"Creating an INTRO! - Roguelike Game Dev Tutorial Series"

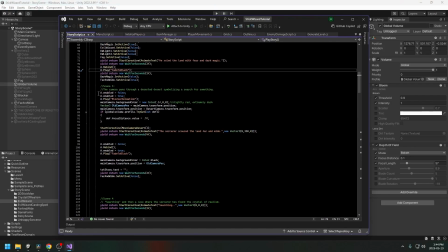(12:25)
So I'll show you the code. So again, we play the blocker animation, which makes it fade inwards instead.
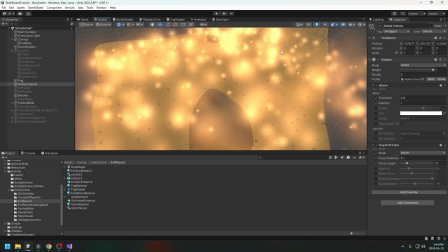(12:33)
We set the background color to be slightly red. So the background color of the camera itself, here, let's just go to the scene.
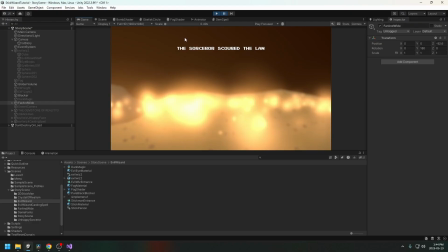(12:39)
Okay, so I don't know if you can see it here, but the color of the camera background is actually slightly red. It's not pure black anymore. I felt it just added a little bit of kick to it to make it like look a little bit more like it's different scenery than the initial one.
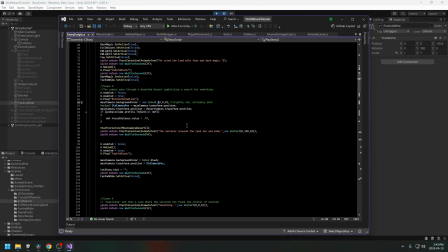(12:55)
And none of like the music or the sounds are obviously in the game yet. They're obviously only in the video version of it because I just recorded that as part of this video. I set the global distance of field, or sorry, what's it called? Depth of field. I set this to 0.7.
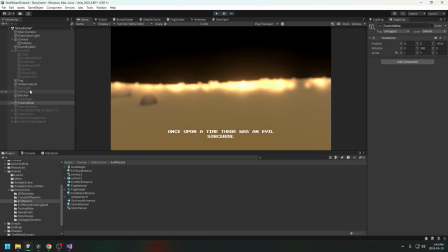(13:12)
So it by default in the actual scene itself, the global volume is set at 0.1, which is extremely blurry. But for this scene, I decided that 0.7 still gave it kind of a blur, which makes this like this effect happen that you can see on the ground.
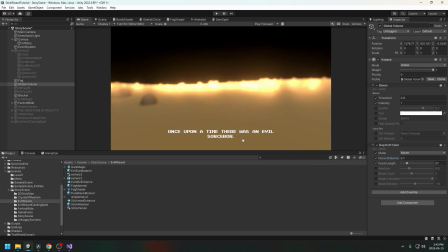(13:30)
But 0.1 is just too blurry, and so you can't see the detail in like the rocks or anything else.
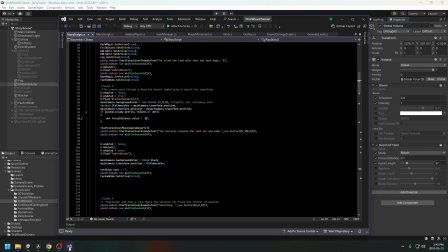(13:35)
But I kind of like 0.7 better for this scene. So you can change the depth of field distance by getting the global volume profile and getting the depth of field from it, and then setting the value like this. It's kind of different than a lot of the other ways you access the components.
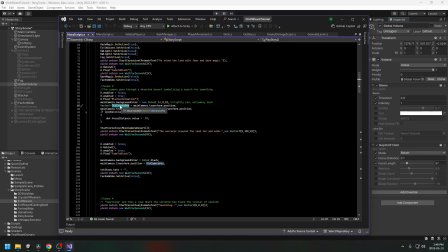(13:54)
And then, of course, we're setting the so we're saving the camera position of the actual camera. Like, so the camera is in a position initially, so we're saving that position, and then we're moving the main camera to the desert camera position so that it can start moving backwards.
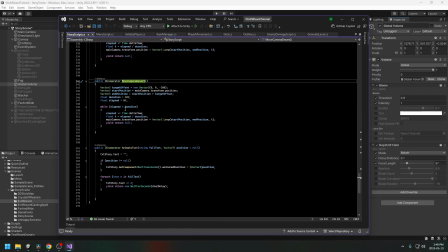(14:10)
And then we have this coroutine that slowly moves the camera from the start position to the offset. So it takes the position that it's at, and then it's moving it by the offset, which is -200 in the z-axis.
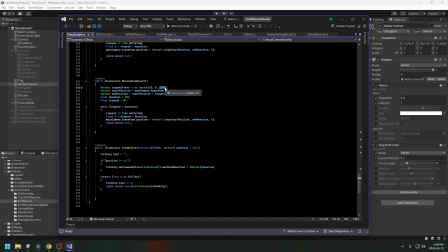(14:26)
So it moves backwards away from like towards the person that's looking at it.
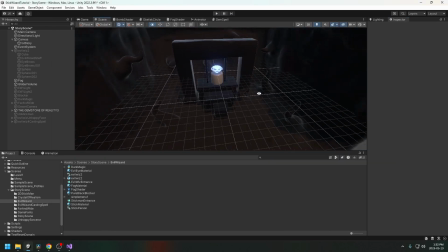(14:33)
Yeah. So then we have this scene where this is probably what took me the longest of making this.
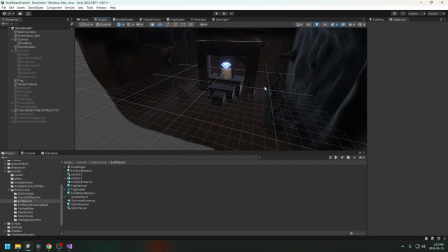(14:38)
So basically, I just sculpted this. So the walls anyway, and like the background, I sculpted this in Blender. There's something called the fishhook tool, so you can pull different parts away, which makes for like little viney, creepy, like little things or whatever.
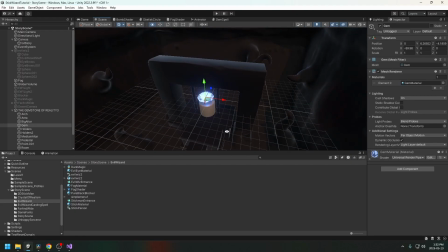(14:54)
And then I have this diamond, which again, this is an extra object that you can get out of the extra objects pack.
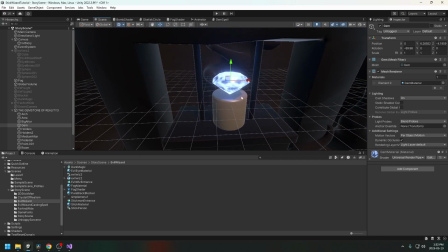(15:01)
It's just I think it's called a rough cut diamond or something. I don't remember, but anyway, it's something that is included.
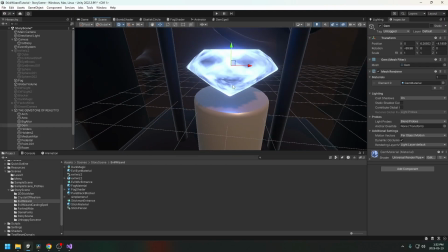(15:07)
And then I just took a brush and I painted it essentially and just went over all of the lines.
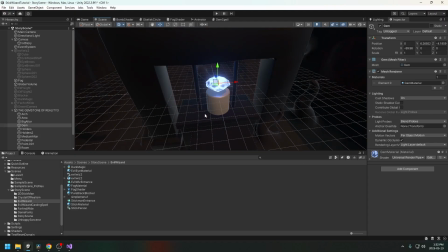(15:14)
And then I used the texture that I painted as an emission for this. So if you look in the material, so this is the drawing that I have of it.
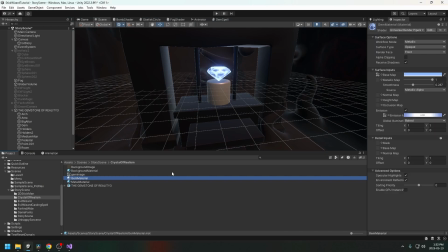(15:27)
And then I just put this onto the emission slot of this, and then I made it pretty bright. So I guess it's really not that bright.
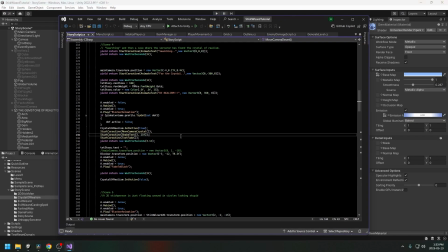(15:36)
But then the other thing that we have going on here is there's actually a lot going in. So you've got the searching for the crystals. So these things happen on a black screen. And then we've changed the font size. So this is where we start messing with the font. So we changed the font size to 100. This font has a very cool exclamation mark.
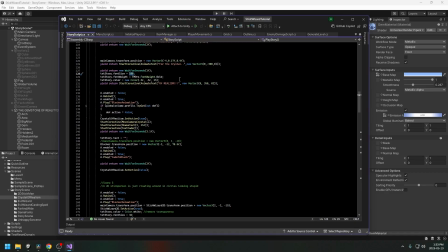(15:55)
It's like a diagonal looking exclamation mark. I really like the way that it looks. And we're animating the text, but at the same time, we've changed the color. So we've got 0.5 red, 0.5 green, but then we have 15 blue.
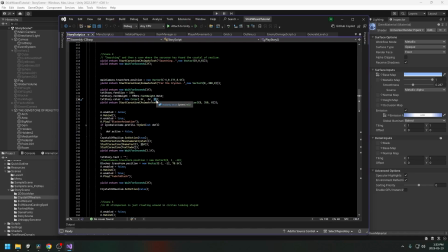(16:12)
So if you go above the number 1 in color, it will automatically add like an emission or like a glow or a blur to it. So that just makes it look a lot cooler. And then we're turning off the depth of field because we want to be able to see the crystal in its clarity.
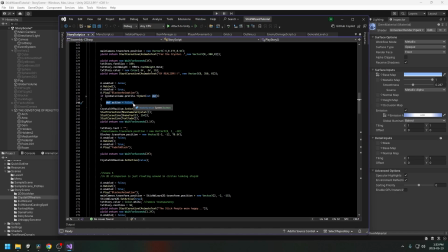(16:29)
And like this scene has like a lot of detail. So we're just turning this whole depth of field off.